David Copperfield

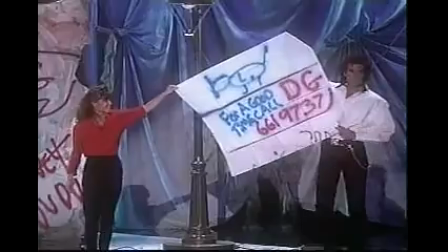[0:03] 9737, you chose the color red.
The background was a takeoff on a Irving Penn photograph.
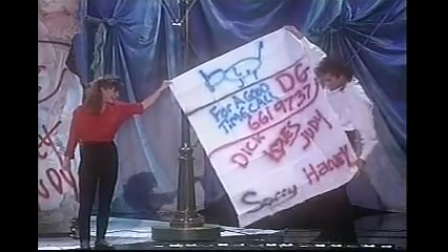[0:11]
We call it the Irv drop, after Irving Penn, whose photographs inspired kind of this gray textured drop, which we tied up.
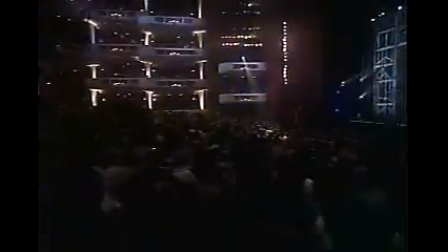[0:21]
John Schaffner and Joe Stewart have art directed the TV specials that we've done, most all of them.
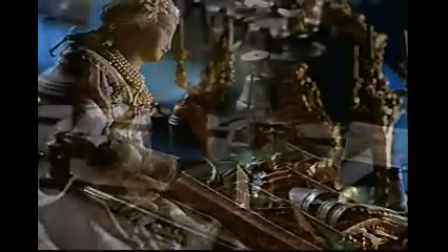[0:30]
Great job. You'll see a lot of. There's the singing lesson again, a great automaton.
This place is amazing.
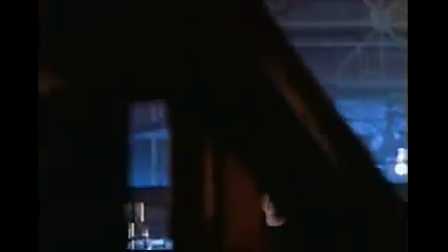[0:35] It's filled with magical history. What do you mean?
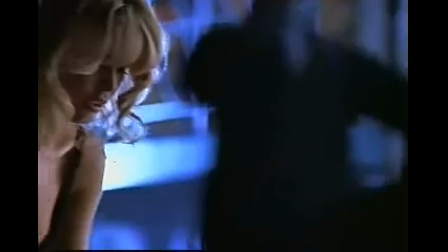[0:38]
And we're back into our film set, When I got it, I looked inside and I found where I'm going to show Houdini's trunk from my museum.
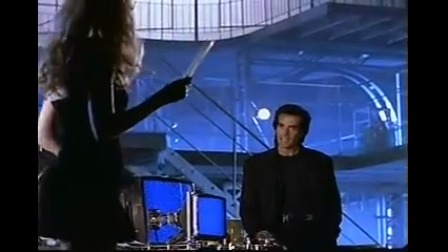[0:47]
That's actually Houdini's Metamorphosis trunk, where he would change places with Bess, his wife,
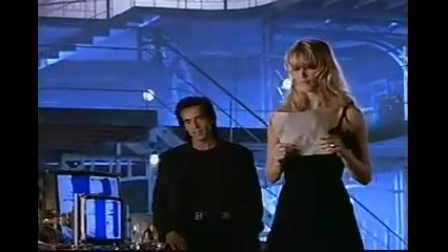[0:55]
in 3 seconds.
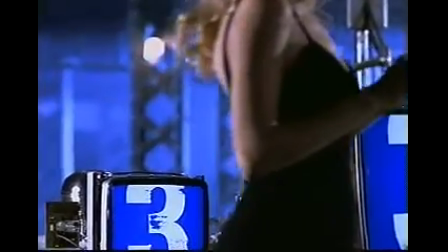[0:59]
We've kind of through time been able to improve that a little bit. We do it in less than a second, I think, if you time it.
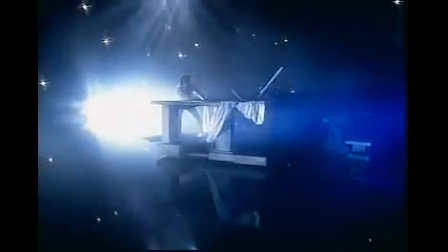[1:08]
That's the inspiration, that Houdini trunk, for this next piece, which is what we call the cocoon.
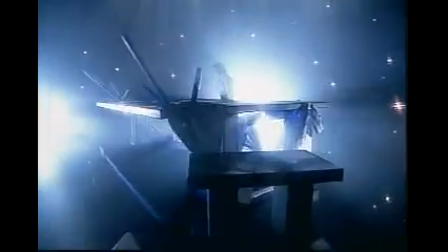[1:14]
It's this table which I'm very careful to look underneath to show there's nothing underneath there.
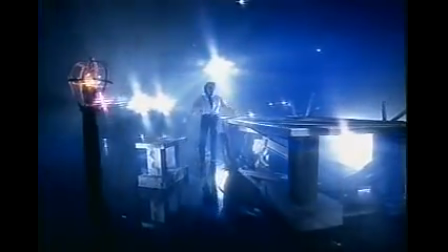[1:20]
And we really wanted to take the metamorphosis idea, the idea of changing places and transforming,
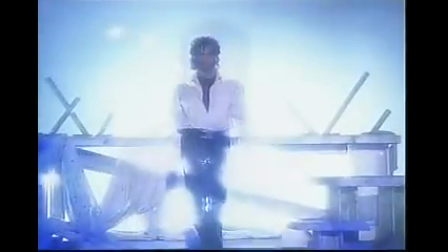[1:27]
and doing it the best that I thought it possibly could be done.
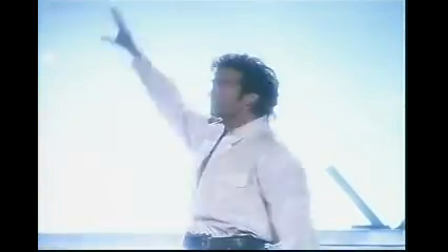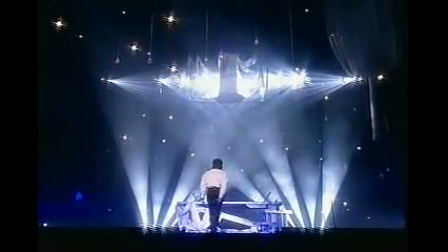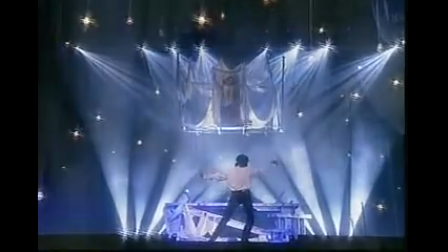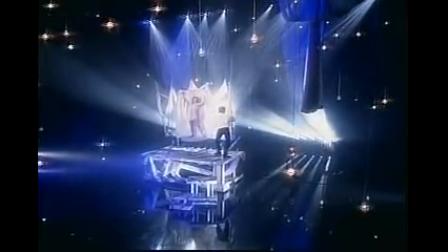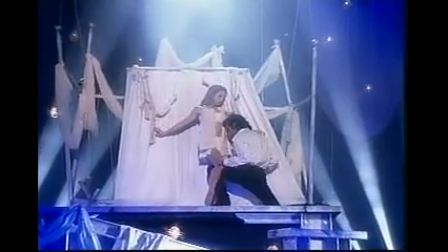[1:53]
That's the cocoon piece up there.
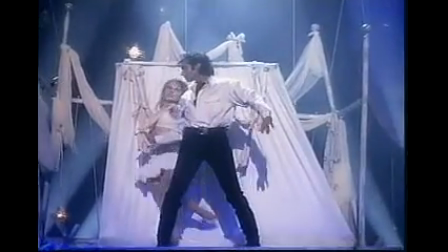[1:55]
The idea was to have a kind of a organic container to put somebody instead of a trunk.
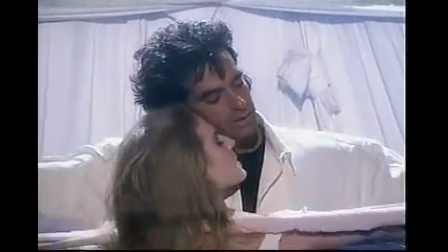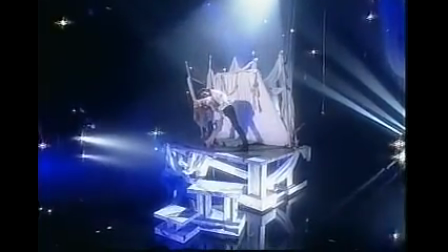[2:08]
The piece actually is made from parts of a bed. That was kind of the headboard of the bed, a brass bed.
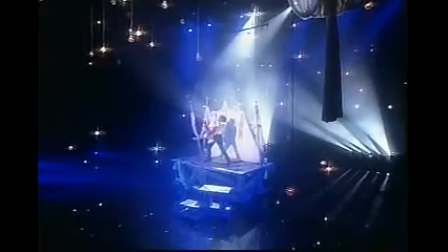[2:15]
If you look at the tops of them, nobody really ever noticed that. And the idea was that this young lady would
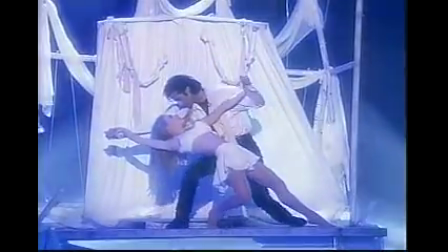[2:23]
tie me to this bed thing, and I'd make my escape.
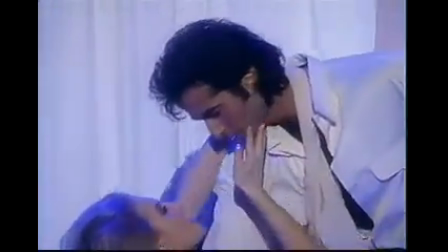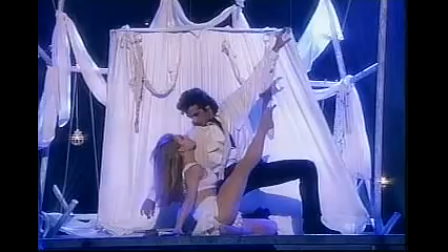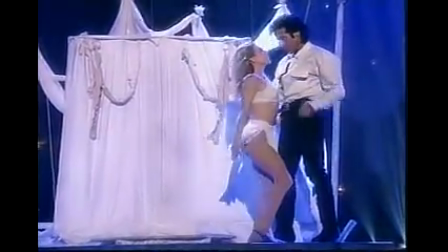[2:43]
The idea was to make an instantaneous change, but also do it long distance, keep it away from the trunk or the container.
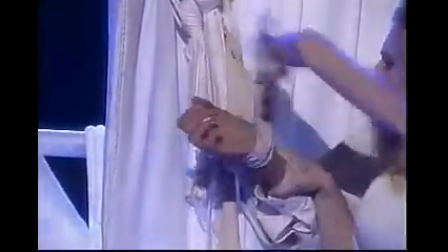[2:51]
So we moved the object that I was in away from where the girl was, as opposed to the classic metamorphosis where the person was on the trunk.
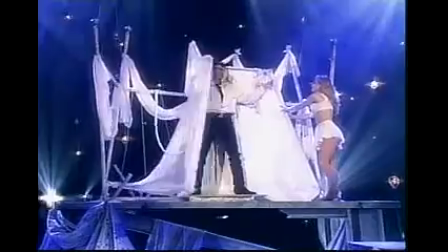[3:03]
We had hundreds of hanging lights and billowing curtains. You'll see there's another one camera long magic shot.
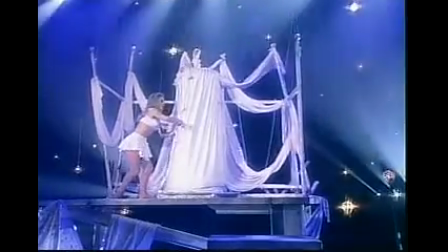[3:10]
There I am inside there. My arm out the top.
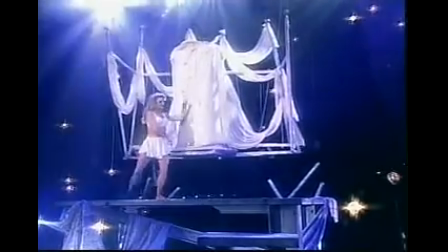[3:15]
It gets lifted off the ground. No cuts. You can see underneath the platform.
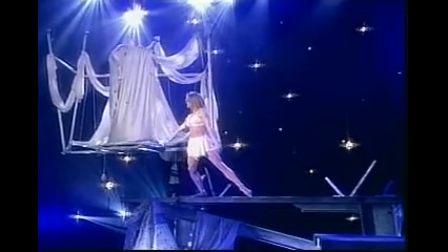[3:20]
The light bulbs are lighting up underneath the platform. You see it totally empty.
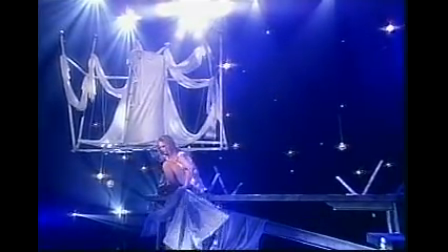[3:25]
And again, I'm inside there pushing against the spandex sides.
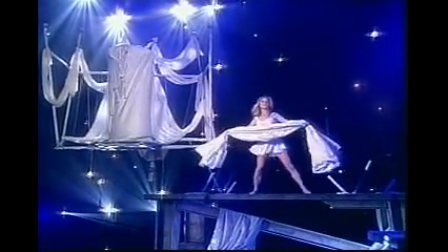[3:30]
And watch this.
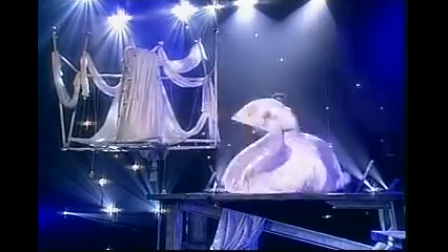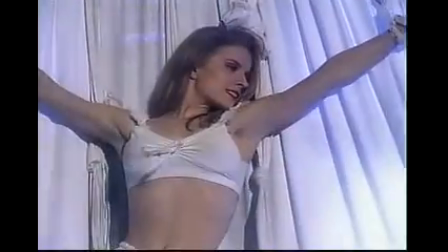[3:38]
That's pretty good. That cloth handling belongs to John Pendragon, Jonathan and Charlotte Pendragon,
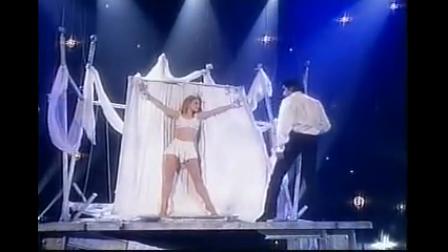[3:46]
who do an amazingly fast metamorphosis trunk.
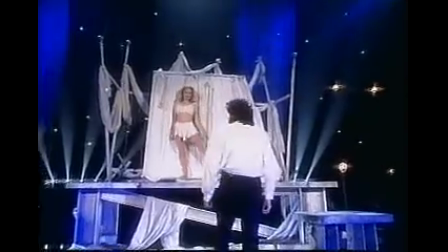[3:52]
And he gave me permission to use the handling of the cloth, which is really essential.
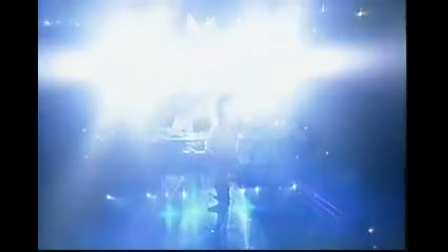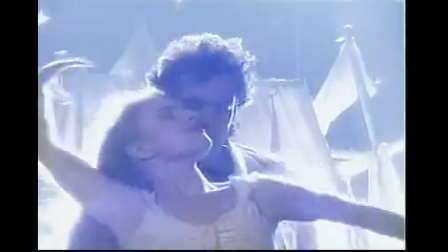[4:04]
And I love the falling stars at the end of this, the lights coming down. John Schaffner, Joe Stewart, and Bobby Dickinson.